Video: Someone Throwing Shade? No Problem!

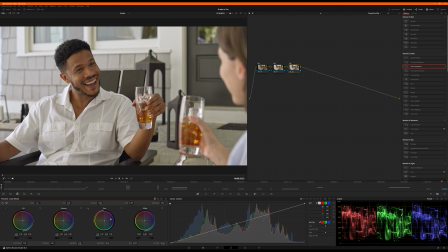[4:10]
On the YouTubes and the rumbles. I'm gonna pull my gamma. I'm just gonna roll it a second. I just want to see what happens if I kind of play it over here. A little cooler. I don't want to make it too cool. I want this to feel like a nice summer afternoon, but not too sweaty. I just kind of want to get away from a little bit of green.
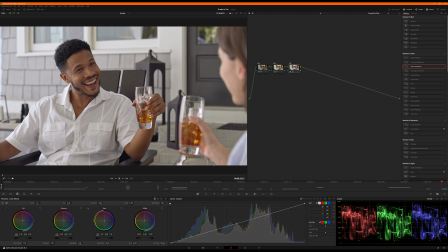[4:28]
The red tint, or the red camera tint of green that sometimes permeates, especially because we were shooting outdoors. He had some variable ND, so we could move fast. It's quite possible there's some green coming out of that.
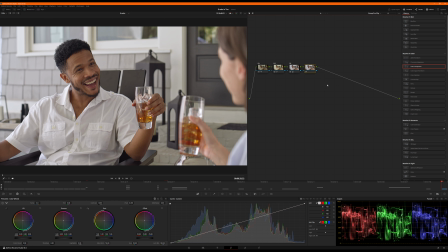[4:41]
This shot doesn't have as much. Maybe we didn't have the ND filter on. I honestly don't remember on this shot, but I suspect we did because it was outdoors. Next up, I'm going to do a little contrast. And I'm going to use curves again. I'm just going to play very gently down here on the bottom end.
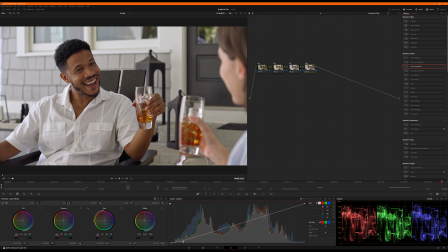[5:01]
And what I'm looking at is the doors, the darker edges of this candle thing back here, this stuff right here, this stuff right here. I don't want to crush it. I just want to give it a little bit of love. And then on the top end, I'm going to give just a touch of pop right here.
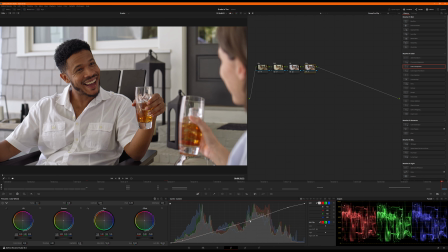[5:19]
And then I'm going to bring right in the middle chunk, not right there. Okay, just a little bit of a low mid lift, a little bit of a high mid, low mid, mid high.
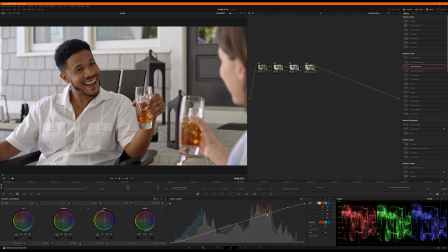[5:38]
I don't know. Am I saying that right? Dip. And then you're probably thinking I'm crazy. I know, I'm sorry. And then just a little bit of a shadow crunch right there, just enough to give it just a little bit of a darker edge right in there. Let's audition this off and on. Off, on. Yeah, just makes it pop a little bit more.
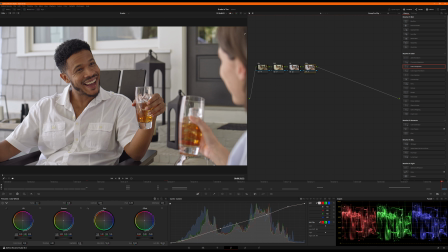[5:57]
That's so generic, making it pop. But look at her hair right here. I like how it just brings a little more definition there. Let's add another node. We're going to call this one Sat. And I'm just going to punch a touch of color boost in it. Maybe like 12.5. Okay, yeah, I like that. It's bringing out the sweet tea.
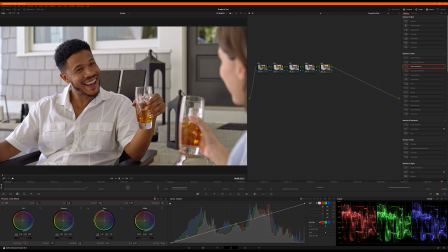[6:16]
It's obviously bringing out some red on his face. I'm going to come back. We're not going to have him quite that red here in a few moments. Adjustment layer is next. I call this adjustment layer because I like to make just micro adjustments with my curves. I'm going to pull some red out of the low shadows.
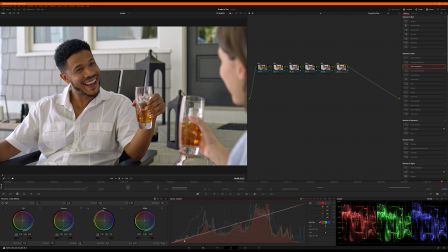[6:34]
Mainly trying to cool off, not cool off, I should say, but just de-warmify like the door back here. If I audition it off and on, you can see that red haze. I might actually bring this up a little bit.
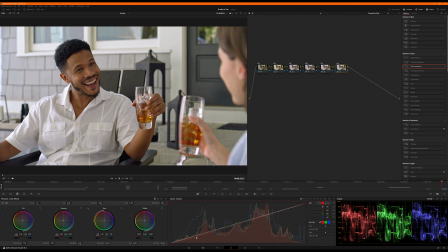[6:49]
And move that adjustment a little higher. You have to be careful doing this because you'll introduce green again if you're not careful. And I'm going to make sure I don't let any green slip up into the whites and affect them. Okay, already liking how that's cleaning it up. Off, you can see there's kind of a red haze.
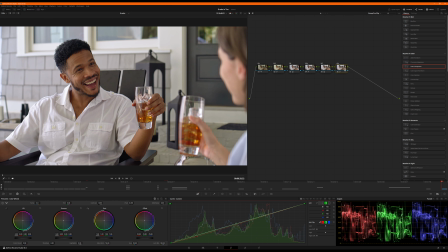[7:08]
On, it's just tightening it up a little bit. Let's drop this down. Let's add a skin node, and I'm not going to worry about. Actually, I may worry about her. She's in the shot pretty good there. I might do that. Okay, skin for him. We're going to grab our 3D qualifier right here.
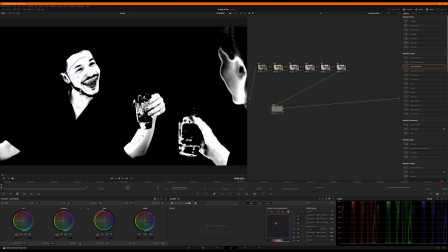[7:28]
And I'm just going to scoop his face. Shift H to solo.
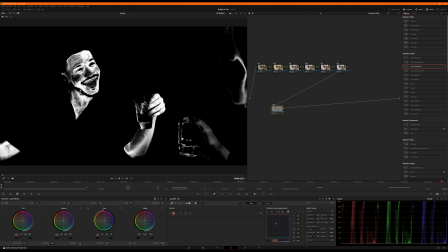[7:35]
Oh, that's actually getting her too. That's interesting. Okay. You know, I might could use that because, you know, skin tone is skin tone.
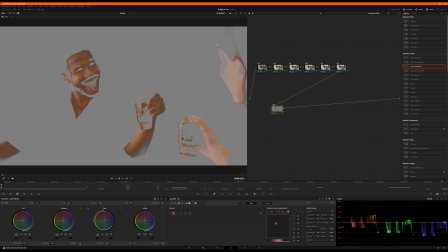[7:42]
And if I can grab them both a little bit, what I might do is
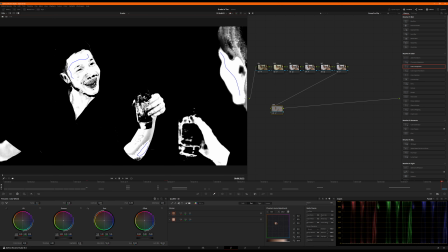[7:54]
treat them at the same time. If I can get a little more there. Okay.
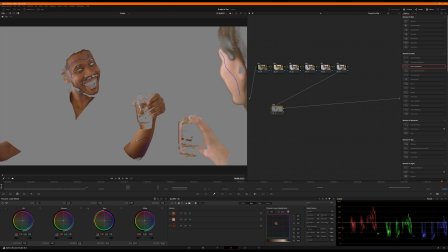[8:00]
I don't want to do that one.
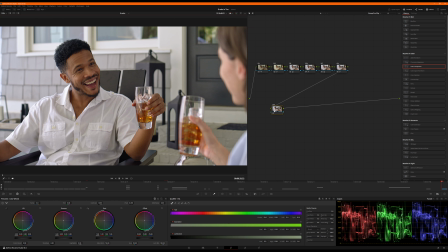[8:05]
Ooh, I just hit the wrong key and reset it. Dang it. Sorry about that.
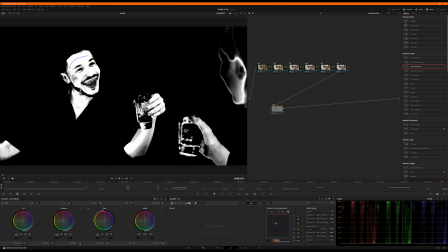[8:10]
All right, let's grab him. We're worried about him right now, not her. I'm just going to mess with him.
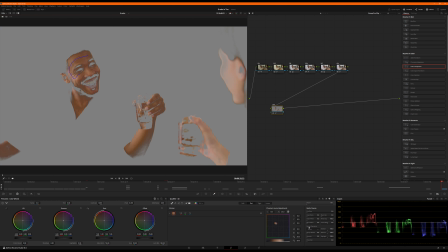[8:15]
I want to make sure I got a pretty good key.